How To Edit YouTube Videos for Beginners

And some of the things you want to add in that first 30 seconds are things like text, b-roll sound effects uh zoom ins and jump cuts uh and we'll get into all those and how to add those in but at least in my head when i'm editing a video i take time for just the first 30 seconds is like a completely different edit than the rest of the video because i am hyper fixated on how do i make this first 30 seconds the best it can be and the most engaging i'm basically treating that first 30 seconds like it's a youtube short and i've got to have as much engagement as possible and movement and different things in there to make people hooked in we're like oh wow i really there is value in this video i'm going to stick around and watch it and then i can kind of lax off on all the editing stuff but just
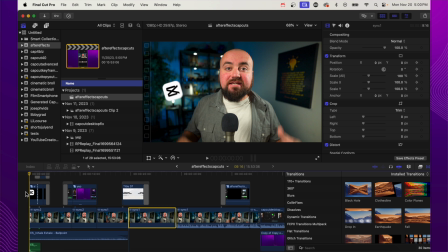4:50 to give you an example of this i pulled up one of my older videos that i did uh how to do after effects edits in cap cut and this is the video and this is the opening intro and i usually edit in final cut pro not necessarily cap cut all the time and just take a look at all the different things I've added in here. I've got my main video here on the bottom.
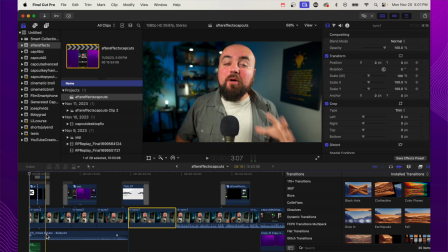5:10 I've got music going on just for the opening intro.
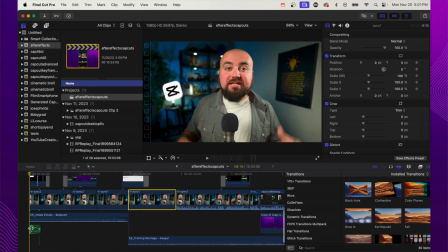5:14 I have sound effects down below, and these are whoosh sound effects because up above, as you can see on screen, I have these logos come sliding in with transitions.
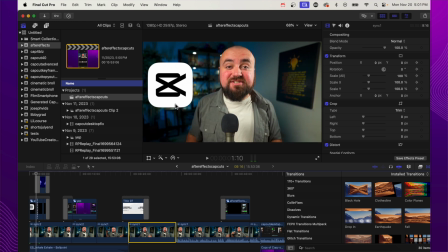5:25 And then I also have another logo come sliding in from the transition and there's also a zoom in going on while I am talking so you can see there's a zoom in going on and those are showing and then it switches to b-roll of my screen recordings and I'm flashing through all
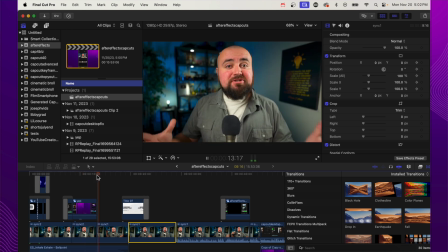5:45 the different effects someone can learn and then we have another zoom out happening so there is more movement going on that I've added inside the editor
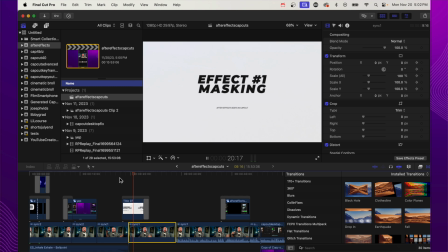5:52 and then I have this slide on screen to kind of show each individual effect that I'm talking about and that's a lot of editing work and as you can see this is just 20 seconds in and I've done a ton of editing here so with that being said let's cover each of these different elements that you can add to your video to make your YouTube video better now the first one you can implement is text this is super easy
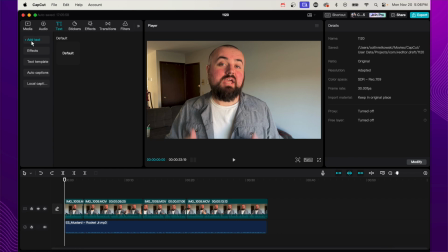6:12 to do obviously most editors you can just click on text click add text in and one of the main things I look for when adding text to a video is what can I highlight as you can see I just highlighted the by my point there so having things like that when you are making a point or you are bringing something up that you really want to highlight Having text appear on screen is a great way to do that Now
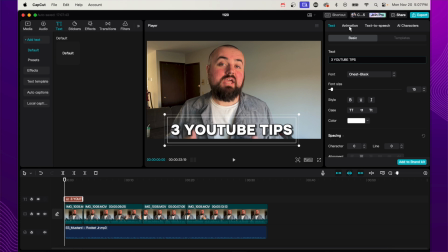6:34 one thing I do like to do with my text is to add an animation or a transition to the text So that way there is movement when a text comes on screen and when it leaves So here's a very simple blur, right? So let's click on that and then for the out animation.
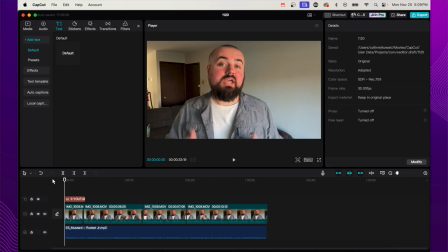6:48 I'm just gonna do like a simple dissolve so now we have something like this here are three things to help you grow your youtube channel tip number one you could also use things like auto captions if you want cap cut has free auto captions i know there's other services out there as well
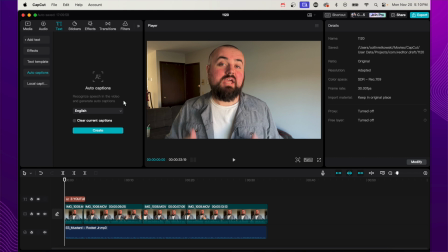7:03 to where if you wanted you could just have captions going on screen the entire time to help increase engagement this is optional not a lot of long form content usually has the auto captions going the whole time it's usually a short form thing but if that video is shorter or maybe someone's hard to understand it may be a good idea to add those auto captions in. After adding things like text, the next thing I look to add is B-roll. And basically what B-roll is, is the clips that exist above your video.
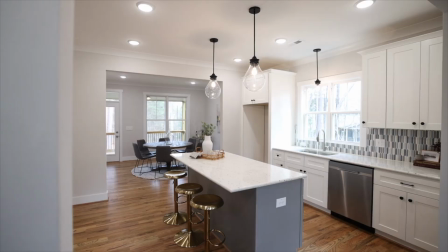7:29 So let's say you're a real estate agent and you're talking about a house and you're like, so here's this video of this house that I'm selling for this amount of money. That clip playing over the top is your B-roll while your main video, which is called your A-roll, you're just talking, You're on camera, but you're showing those videos on screen.
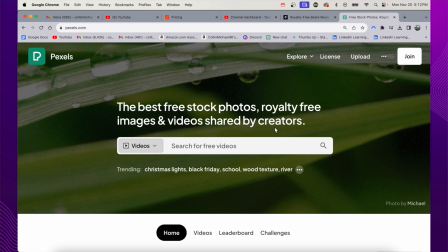7:48 A great website and mobile app that I use for this is Pexels, which is free stock videos and photos.
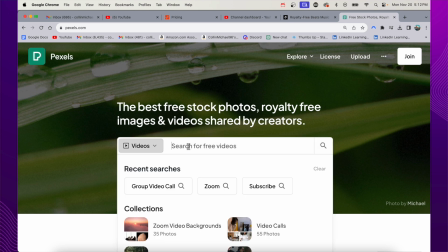7:54 So I could just search something like house tour,
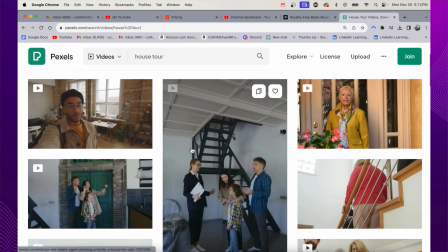7:58 and I'm going to get a whole bunch of different videos of houses and things like that that I can add in.
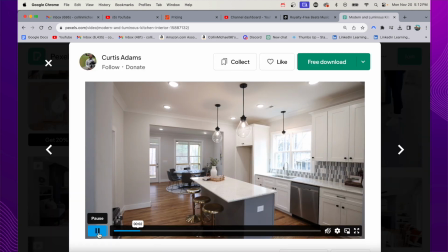8:04 So here I can preview it. This will probably work great for this video.